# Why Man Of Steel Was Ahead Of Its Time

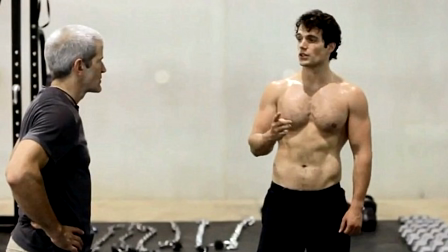Cavill, on the other hand, trained like hell to become the embodiment of strength and power, and I had no trouble believing him when he threw trucks and bent steel.
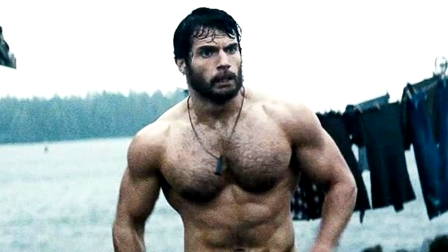He truly looked like Superman and on top of this, the story and the approach helped to elevate that further.
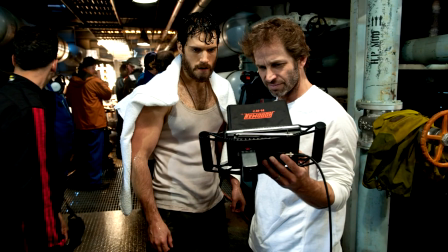This is where we start to go deeper into the story of Man of Steel and the directorial skills of Zack Snyder.
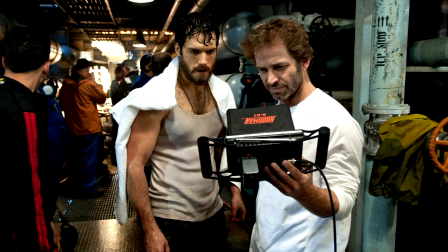Despite his aforementioned masterpieces, it has somehow become fashionable to hate him within the last few years.
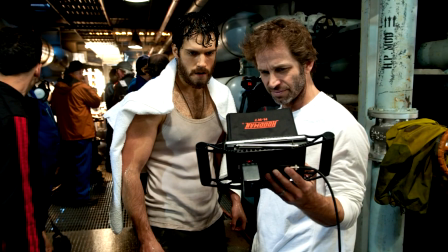Sure, nobody's perfect and I'm not the biggest fan of a lot of aspects in Batman v Superman, man,
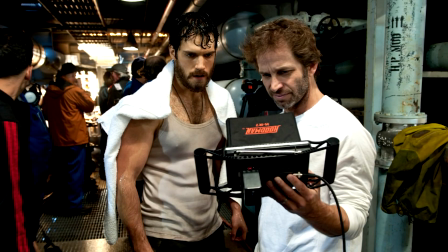but he certainly has more hits than misses. And his ability to be creative, yet also faithful to comic sources,
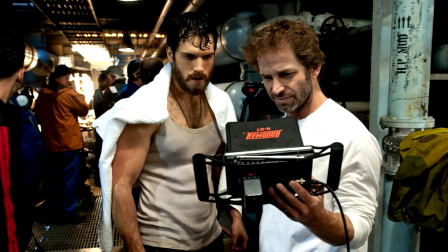is up there with some of the greatest directors working in the genre.
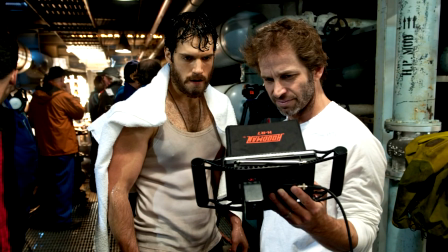He paints almost religious-like imagery and contrasts it with science fiction,
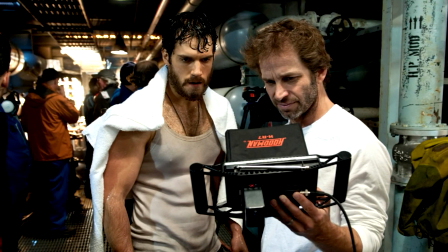and it makes for thought not only in the story, but also in the filmmaking.
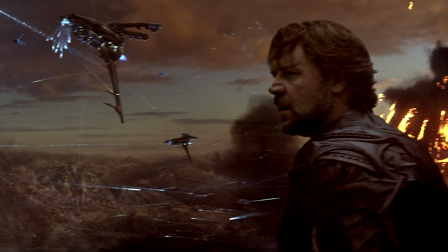Coming to the story and sequences in the film, I must mention Krypton's opening, which is an excellent dive into this world.
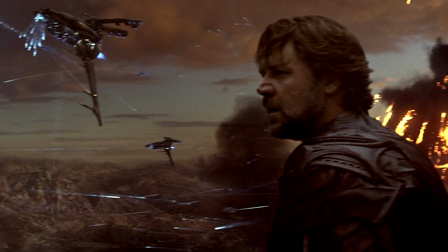It simultaneously introduces the main characters, establishes the core conflict, and interjects some immediate stakes into the story.
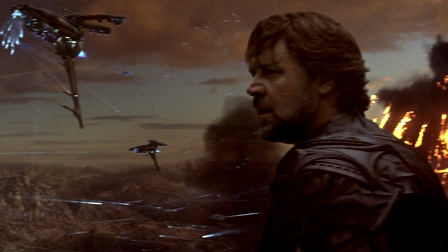While comic book fans were already well versed in Krypton's existence,
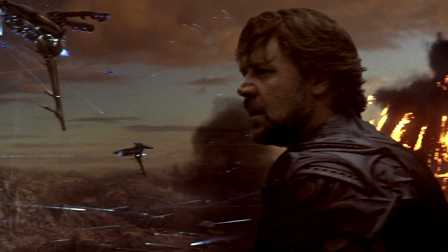casual viewers likely weren't, making the sequence an exciting introduction to Superman's homeworld.
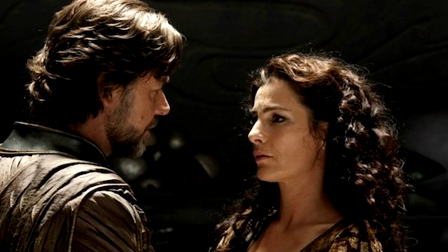Additionally, opening the film on Krypton allows the viewer to be introduced to Superman's parents. While both had minor roles in previous iterations, they receive more screen time here, with Jor-El having an especially key role in the story later on.
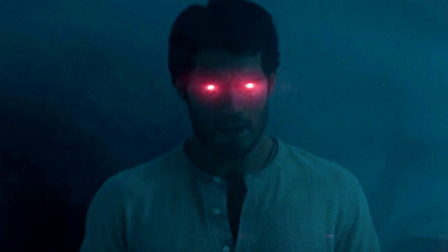Following this sequence, we start to build on Cavill's growth as a character after being sent to Earth and his growing relationship with Lois Lane, played by Amy Adams.
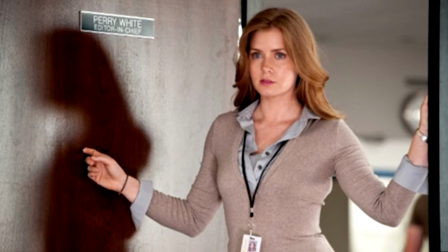Like Cavill, the actress was also considered for previous iterations of the role and brings instant credibility to Lois' performance.
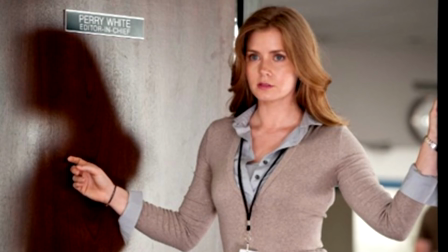Portrayed as a hard-nosed reporter who is unafraid to confront issues in her line of work,
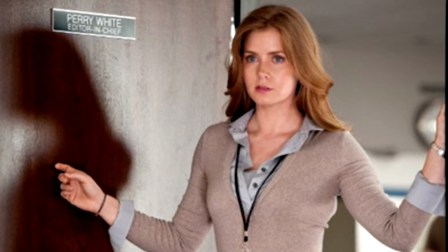Adams allows the audience to feel as though Lois is a hero in her own right.
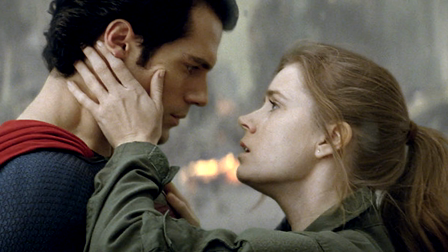Though the pair do not share nearly enough screen time, their burgeoning relationship carries weight thanks to the actor's performances. But it's also the way Snyder approaches the story and these characters realistically that makes you care about what's going on.
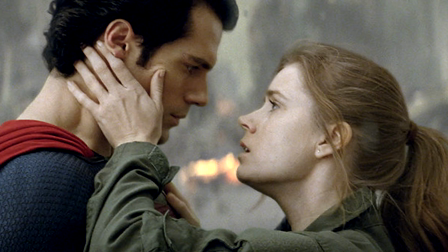Though understandably not for every movie, Man of Steel handles realism well on a couple of different levels.
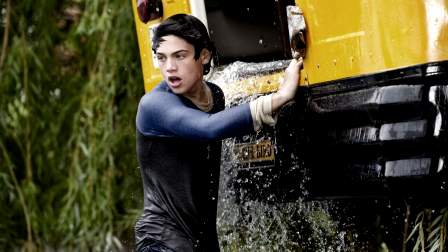First it keeps Superman's core elements intact while giving them plausibility. Cal-El must learn to hone his abilities through practice.
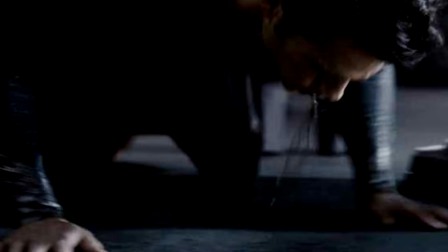His powers are weakened by exposure to Kryptonian atmosphere, like General Zod's ship, rather than Kryptonite. And his suit is given a familial origin.
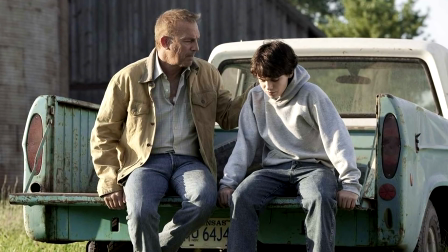Secondly, the story asks the question, what would actually happen if an alien entered our world?
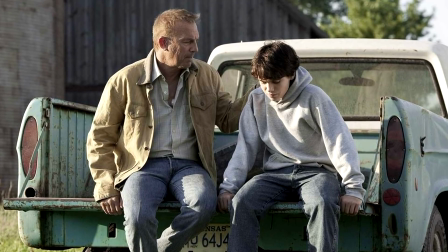Believably, the answer is fear.
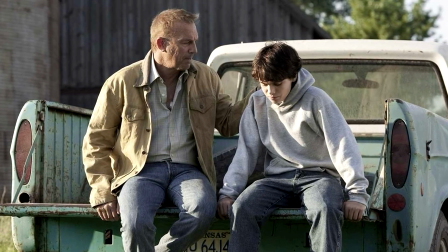Jonathan Kent realises this and reiterates to a young Clark the importance of keeping a low profile.
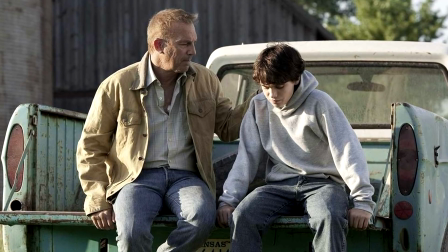This isn't to say that Kent is correct to imply Clark shouldn't rescue people in danger,
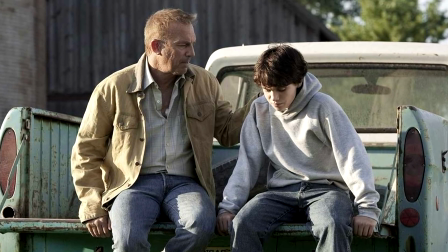but it's accurate to say that his fears are warranted based on the love for his son.
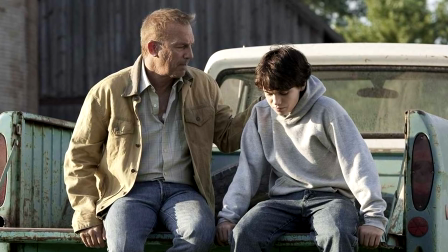I think with Snyder and Nolan working on the story, these are the types of questions we also saw in Batman Begins,
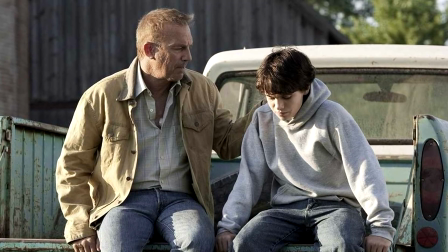in that you really sympathise but also consider what the main character is being put up against.
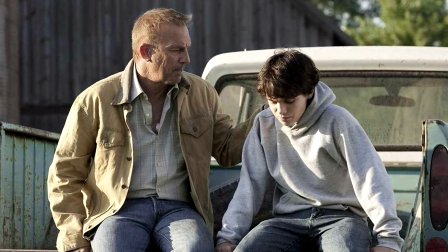He has real human choices to make, even though he's an alien who has these ultra-powerful abilities.
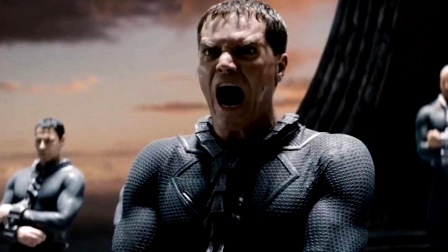And then you start to see the reverse to these questions with how Snyder builds the threat.